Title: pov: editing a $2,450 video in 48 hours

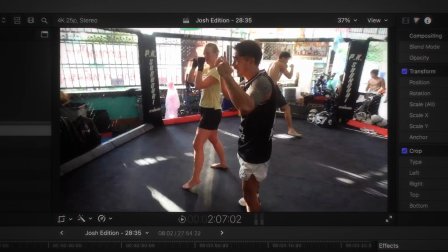Okay, so a lot of these shots are looking similar and I want variety.
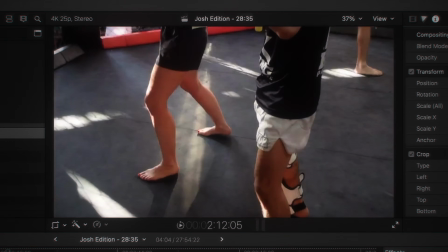Let's do a zoom in on the feet, draw attention to them. At this point, I would want to be coming from a different angle.
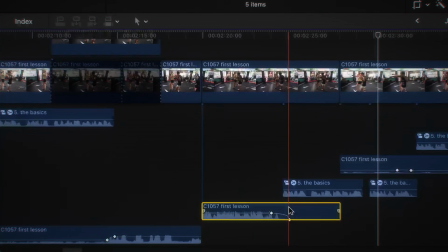So let's figure it out. How about we cut this because it felt like it dragged just a little bit.
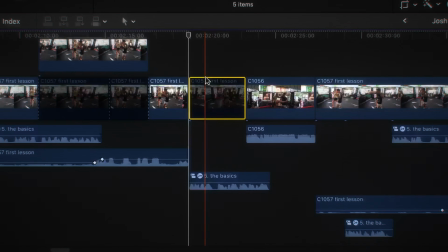And so she's gonna be talking about balance and all that stuff. So we're showing her keeping her balance. I'm not just adding it for the sake of it. It actually makes sense with what she's saying. And I get it. There's just so much footage to work with. There's so many options. But a lot of times it's always the simplest choice. It's not the most complex looking B-roll, it's the B-roll that triggers an emotion. Woo! There you go. It triggered an emotional response from me. And just me being observant of that made me realize this is a good clip for the intro. I already have to clear up storage on my computer. I've already run out of space. You gotta be kidding me, bro. Oh, it's because the zip file is still there too. Okay, we got more space now, let's go. I wanna know what are the bounds of what her audience will accept?
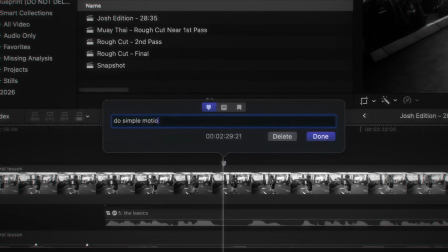Because I want to stretch them. They don't like crazy VFX, but if it's simple, minimalist, then I could probably get away with it.
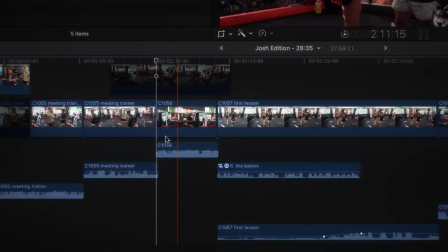I feel like a lot of this can go because she's going to explain it with voiceover. Already, we've cut freaking 30 seconds out of the video, just like that.
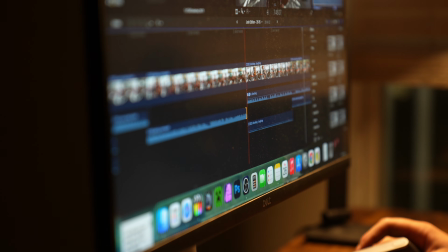It's just condensing time. time manipulation. Well, actually, we haven't manipulated time fully yet. Well, we kind of did, but we'll get to more extreme measures later. Okay, gotta figure out what to do with this voiceover.
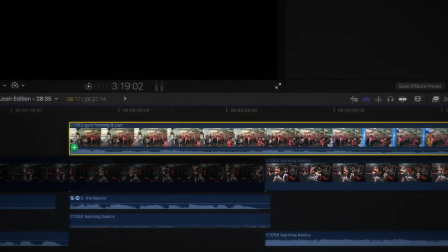When we say thrown into the deep end, we could probably do this nice shot of just showing all these absolute sharks just going at it.
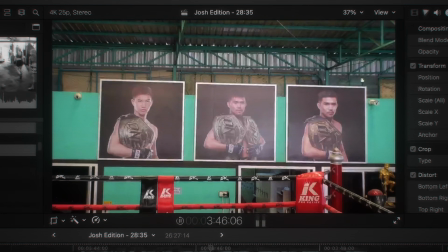Yeah, because you want to remind them she's at a hardcore gym. I think it could work, but I'll have to sleep on it.
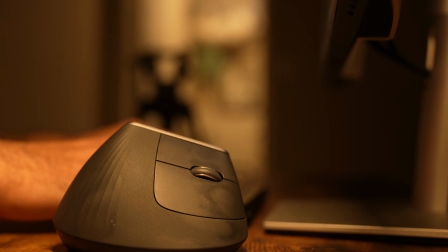All right, guys, I'm getting pretty exhausted. It is 1 in the morning, and I made a promise to myself to not go to bed all late all the time because
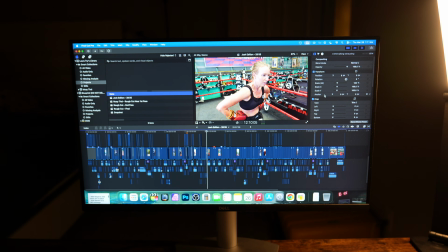it's gonna slowly kill me. So today I managed to cut down around 2.5 minutes of footage.
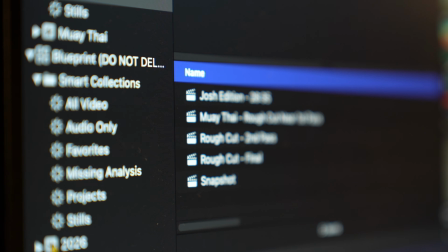And honestly, I'm pretty proud of that. I was about to go to bed and I just got this message from a Moog.
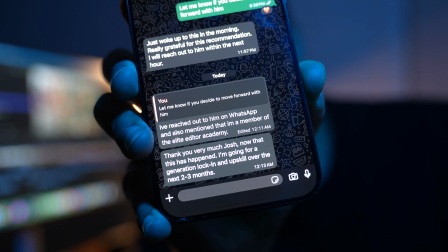He said, "I'm so grateful for this recommendation. I'm going for a generational lock-in." I don't know what that means, but hey, that's amazing.
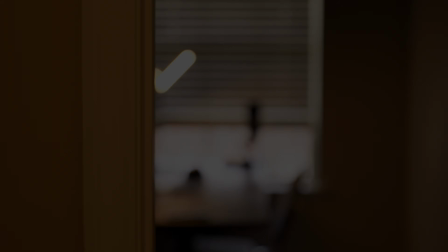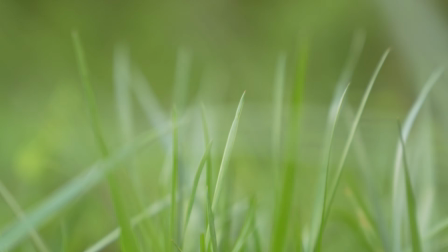Honestly, guys, the part that's craziest to me about this whole situation is how well the client handled it.
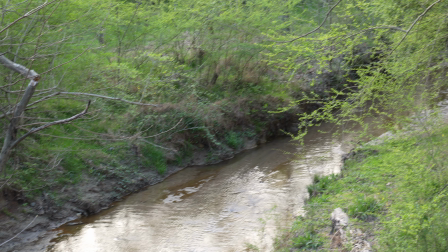She's been so kind, so understanding. She literally said, "Hey, if you need me to cut down the footage because I went over the time that we were supposed to shoot for, I'm happy to cut it down." Of course, we told her, don't do that, we got you, but it's the fact that she was willing to. Some of you guys are working with clients that pay good money, but they don't treat you right. You gotta get the heck out of there. I know it's hard, but you just gotta think for a second. Some of my best opportunities came from leaving at the right time.
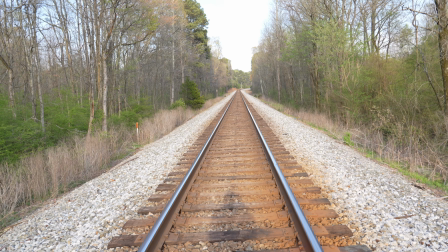Train action. We're about to get railed. Good Lord. Let me get off this dang train track.
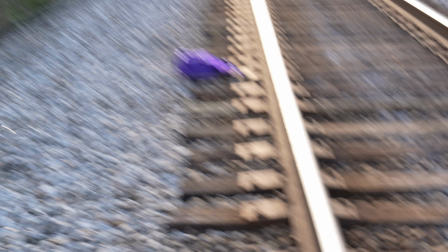Ain't no way I just heard a train horn. Nah, get me out of here. I forgot how fast these things are. I gotta get out of here. I thought this train was slow. I've seen it a billion times. That thing was slow as a mug. This thing is hauling. Dude, it's so close. And look at all these cars speeding up, trying to make it before this train comes.
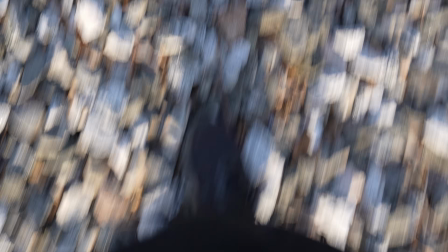Oh, shoot. Frick. Not gonna lie, I might walk on the tracks a little bit because this is kind of crazy.
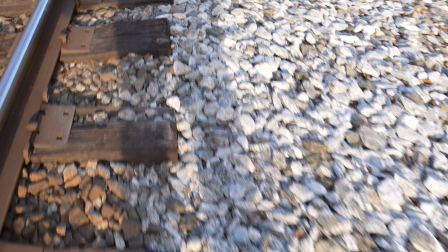Yeah, you got me messed up.
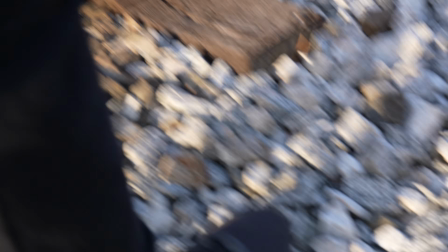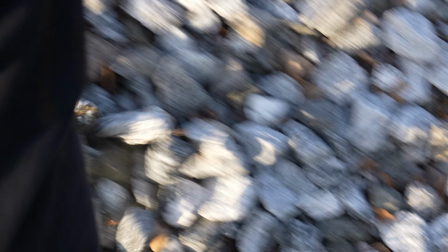Oh my gosh. The moment those gates come down, it's over with.
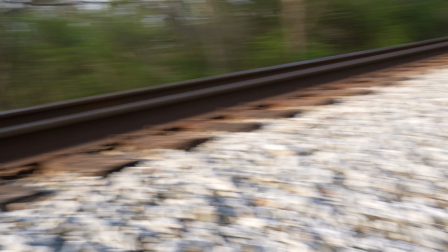I hear the tracks vibrating.